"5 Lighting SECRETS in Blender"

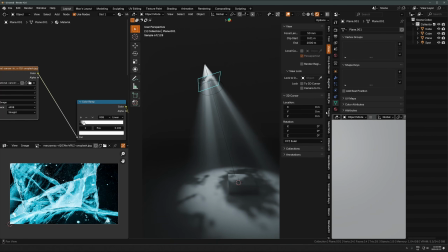Sometimes what I'll do as well is just throw a model of like a tree in here. So if I just spawn in some random tree from Botanic, I'll just do like this or whatever.
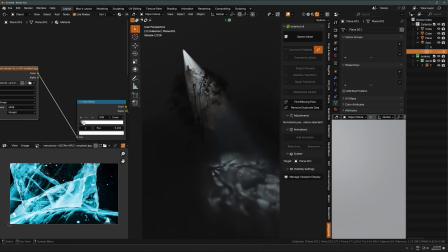Let's delete that other plane. I'll just hide that for a sec. And I'll just kind of block this with a tree.
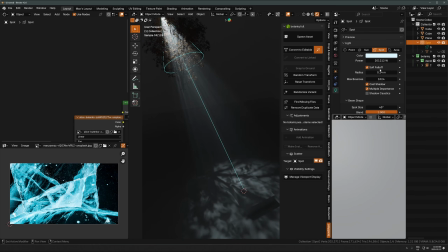And let's make this a bit brighter as well.
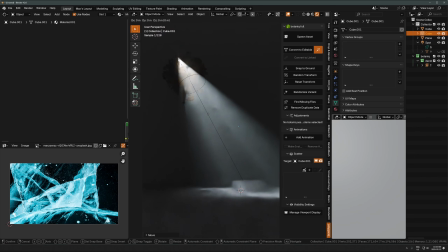And you can see like something like this will give you kind of a God ray setup.
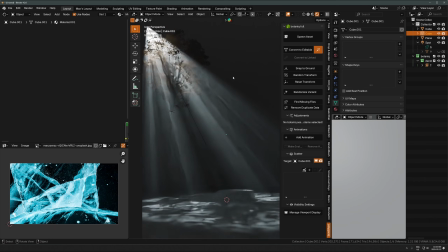And obviously you'll have to adjust the scale based on the scene. But you can see you can very easily get a setup like this with just like a small
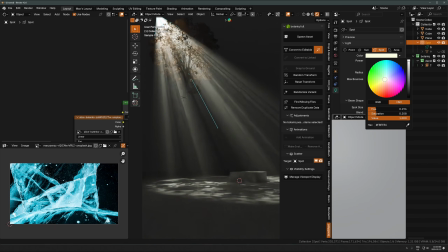light and then a tree or some image that's casting a shadow, like some plane.
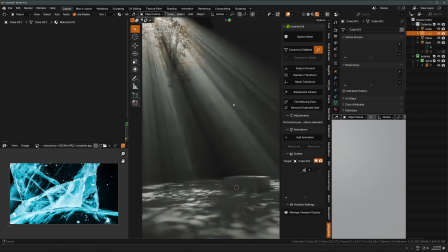And that's going to give you
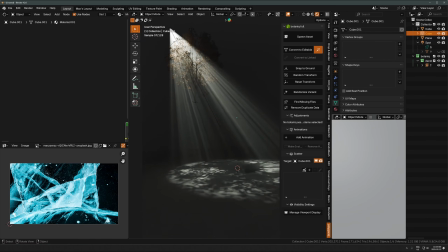like that'll give you God rays every time if you just have a small light source and then some sort of complex shadow going through volume.
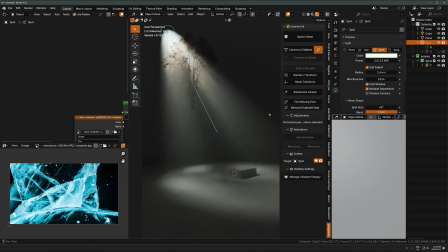That's how you do that. If you don't see it, like you're just not getting what you want, just try and reduce the radius of the light.
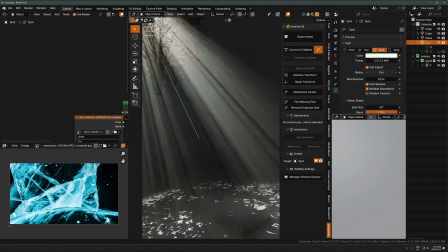And the smaller you make it, the closer you're going to get to just like this. You probably don't want to do 0, like I said, because it's just too extreme, but somewhere around there is going to be nice. Okay,
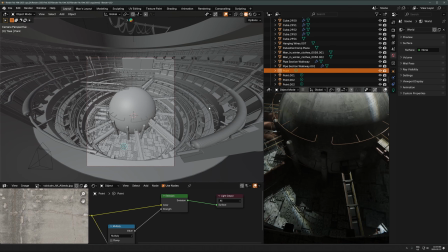the next trick I want to show you is fake bounce lighting when there's just not enough of that happening naturally in the scene. So you got to be careful with this because it can really make an environment look unnatural because you're doing something that is not how light actually behaves here.
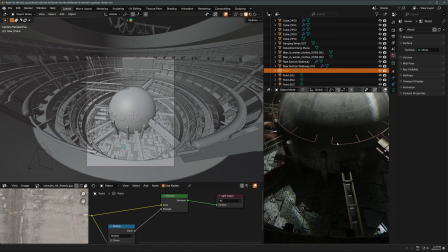But let me just show you what I mean. So in this case, I was happy with the lighting, how it was here. The problem is I'm getting this really big section of really dark shadow, which I just thought was overkill.
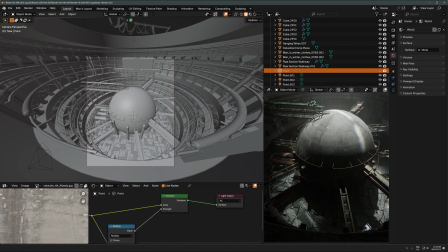But I didn't want to move the light around because I was happy with the rest of the lighting all around the scene. It was just this one area I didn't like.
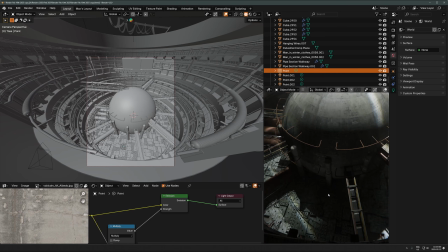So what I did was I just added a point light in there. Seems like it doesn't make a big difference, but when you render it out and you actually add post-processing, it really does enhance the vibe and really make it look quite a lot different. And it brings out details that you wouldn't see.
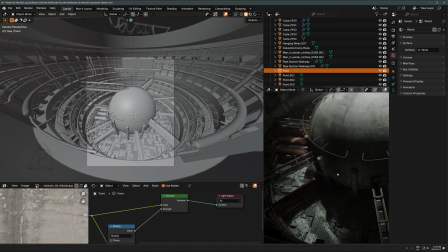Like there's all these pillars and stuff in here that I'm just brightening up a little bit with this fake bounce lighting. So what this is, it's just a point light. This I happen to be using the nodes in here, like the first technique. You don't have to do that. You can just use a regular default point light. And it's really just not doing much in here anyways.
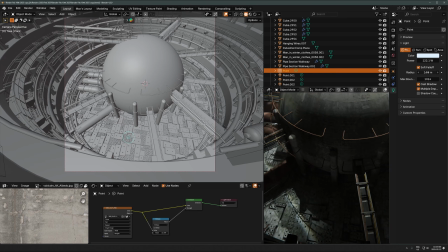The key here is you want to have a large radius so it's fairly soft, because what you're simulating here,
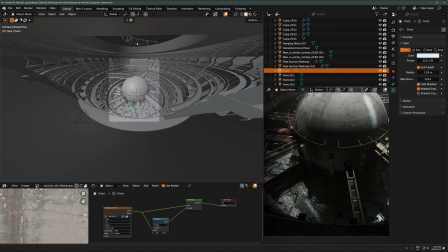right, is light coming from the main light source, so like this spotlight, coming down,
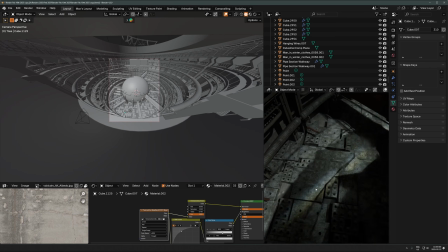hitting a surface, so like the floor down here, and then bouncing back up onto some other surface.
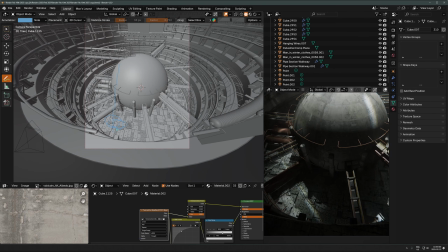So it's kind of like you're simulating light bouncing off of like the floor and coming up, hitting some surface here, right? So what you want to do is like the floor is
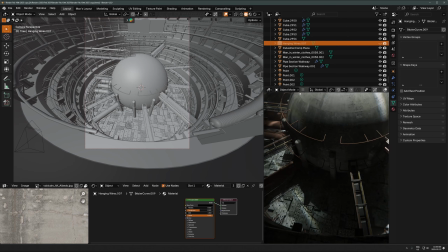essentially already acting kind of as a second light source, where it's just kind of like a big, like I'll show you what I mean
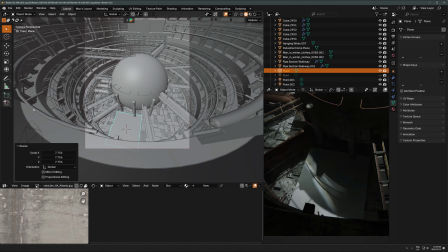here. If I add a plane in here, just a white plane, this is actually acting as the same thing,
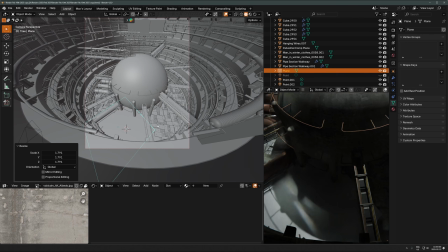where it's just a big white surface is going to be reflecting tons of light off of it.
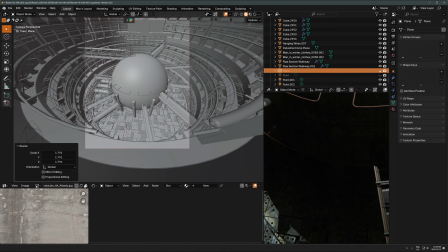And you can see on this thing here, if I show and hide this plane, it's reflecting light almost as if it was its own light source.
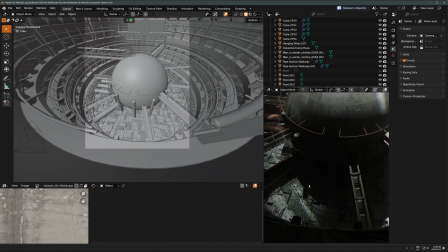So that's actually happening already in the scene. It's just that these other objects aren't full white and they're not really bouncing off that much light. So one thing you can do is actually just brighten up like the floor or something, and that'll have the same effect.
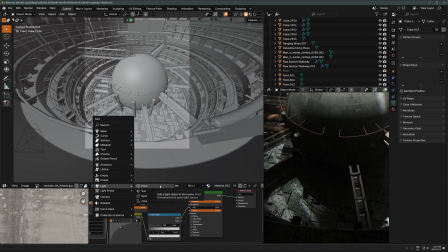But if you don't want to do that and you want to just fake it, you could just add in a point light and just put it in or ordinary light too,
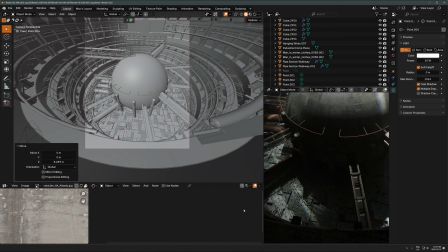but just put it in the rough area where there's already light bouncing off. And the key here to making it not look fake and making it look real is you want to do it in an area where there is already a bunch of bounce lighting, but it's just maybe not enough. So there's definitely some bounce lighting happening off of this floor down here. There's lots of light hitting this area.
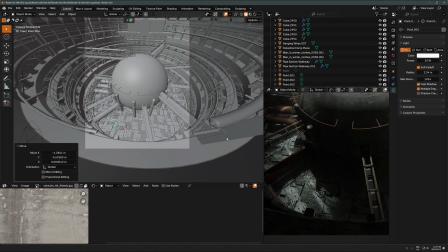So if I put a point light in that rough area, increase the radius so it's nice and a big soft light source, just like the floor down here would be. Then start increasing this. Then it'll feel a lot more natural.
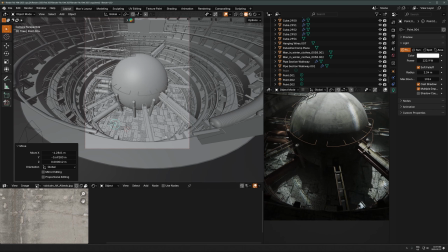Where this doesn't work is if you have it in an area that just makes no sense where there would be bounce lighting. So if there wasn't a big patch of light here, or if this was like over here or something,
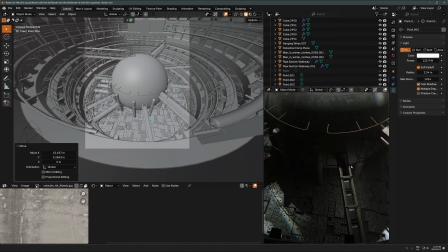that's where you get that kind of fake look where there's just a random light casting light out of nowhere with no apparent source. That's where it gets weird and just bad and fake. So avoid that. The other thing is you probably want to color match this.
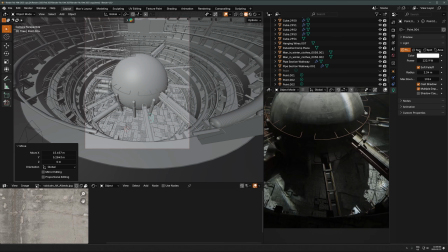So I noticed that the light hitting the floor here is kind of like blue. So I'm just going to make the light a bit more kind of a bluish, greenish kind of color. Not overkill, like not too saturated, but just a little bit. And then when I put that kind of in this rough area, that looks fairly natural, you know?
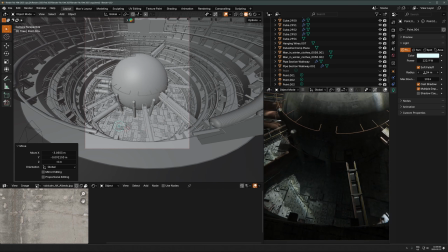And it helps bring out all those details in there. Now, one thing you can do if you're getting kind of like a glow from the volume, if you're using volumetrics and it's just kind of glowing weirdly, first of all, turn off multiple importance if you're getting like weird reflections. So that's the first thing.
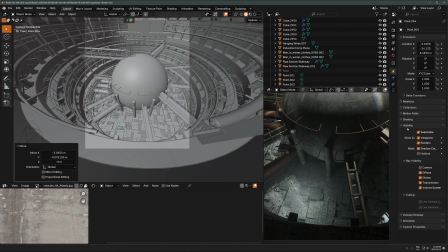The second thing is go into this orange square tab, go down to visibility and then ray visibility down here. Turn off volume scatter for this light. And that will make it so that it's not like if I make the radius really small here, you'll probably be able to see this
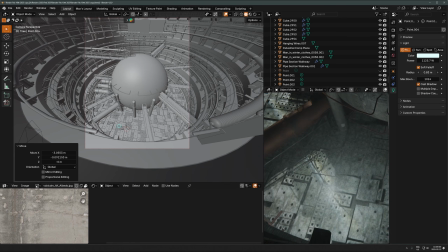better. Like you can see we're just getting this weird like glow from the volume.
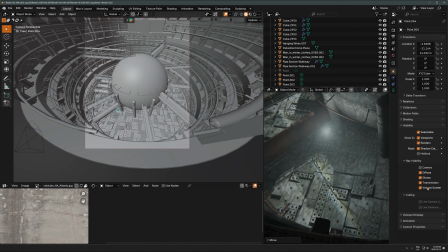It's just like you just don't want that. So I'm just gonna go in here, turn off the volume scatter, and then you just don't get any of that at all.
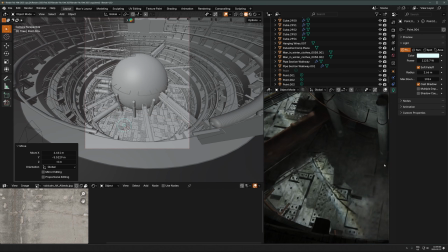Make the radius a bit bigger, and that's gonna be like the most natural way to include this in here.
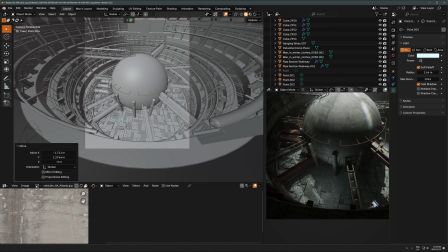This is too bright at 1,000. Usually I'll keep this at like 100-ish, just really, really subtle. And usually less is more. If you go too high, it's just gonna ruin it. But that can be a really nice way to just add that kind of special bounce lighting look to your renders.
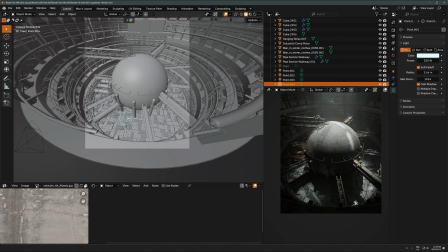It's something I do a lot, and as long as you don't go too far with it, it can really make things look a lot nicer.
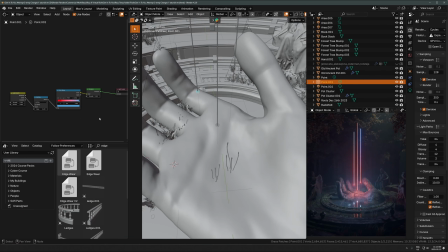Okay, the next technique, which is a new feature, you might have seen this already, but here I am with an example using it in actually client work. So I'll show you how I actually use this in a render, is the light fall off node, where you can get a gradient fall off of like a different color at the start of the light versus where it kind of falls off. So what I mean is like this, right?
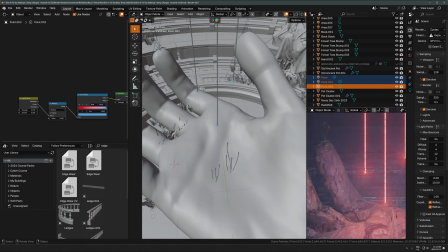These lights here are red at the start, and as the light gets further away from the light source,
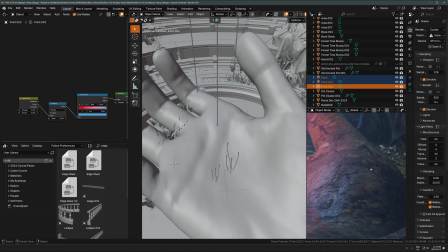it actually turns into like bluish, purplish light that's being emitted.
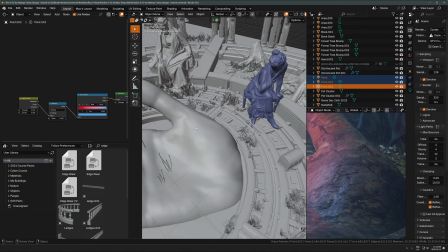So if I move this around, you can see it's actually red up close and then like blue as it gets further from the light source.
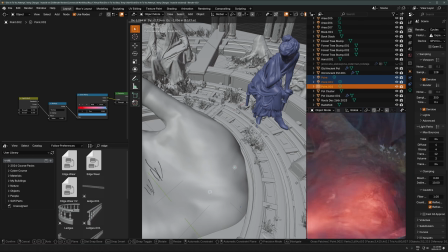And that'll like change over the distance.
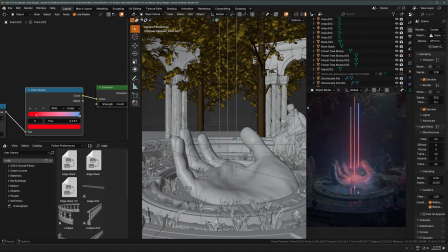You can adjust it all here. This is a client work for Res and Virtual Riot.
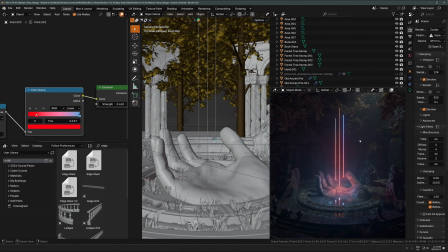So Virtual Riot has like a kind of blue and purple pinkish kind of color scheme. Res has a very red sort of color scheme, and I was really having a hard time like balancing all those three things together. It was really a little bit stressful on this one, but anyways, the point is
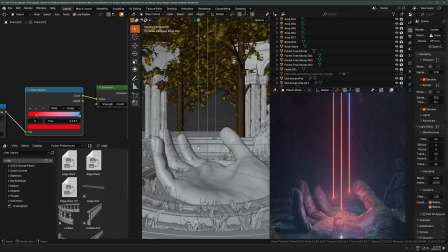I was stressing, and I found this was like a really good solution to get a nice balance of these two colors,
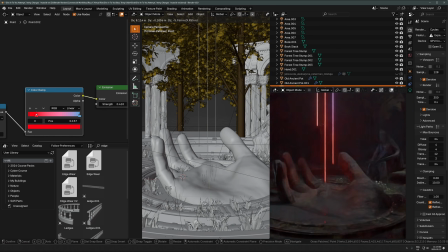where it's like if I hide this, you'll see what I mean, right? If I take this away, this is just like not nice at all, this weird red emission from these three like light bars here. But when I bring in these point lights,
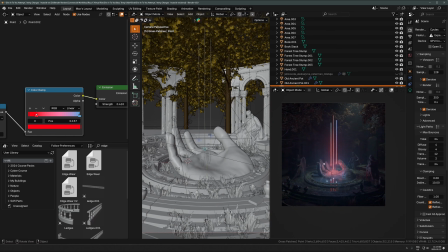it's all of a sudden creating this really interesting kind of like just nice feeling glow around this thing, where it's like warmth and red, but it's concentrated and very controlled. So obviously you got to be careful with this and don't go too crazy with it. It can really make it look super unnatural.
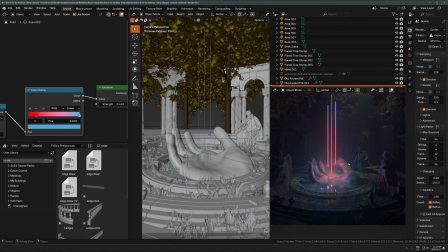But if you can like tweak around with it and balance it in a way that feels nice, you can get some really interesting and just cool, unique lighting with this technique here.
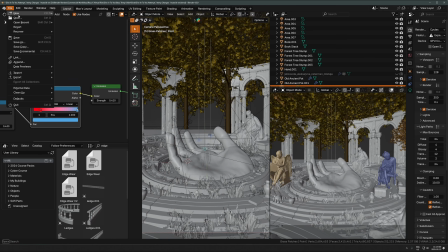So here's how you set this up from scratch. We'll just make a new file really quick.
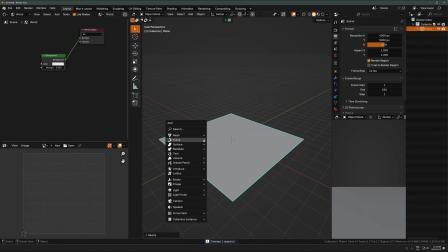Okay, so I'll just add a plane for a floor, get some objects in here, and we'll just start here.
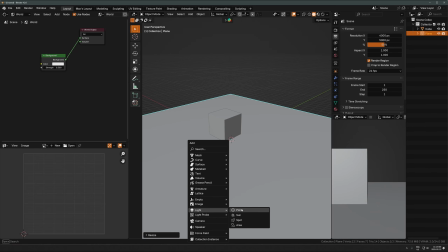So I'm gonna add a point light for this, but it works with any light source. So point light, and we'll just go to render view, make this darker.
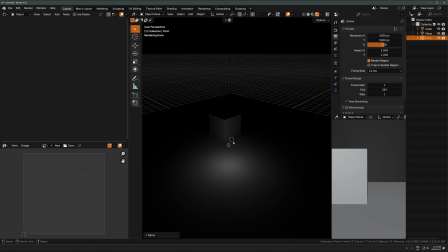Okay, let's go to the object settings. And for that point light there, I'm just gonna hit use nodes in the shader editor.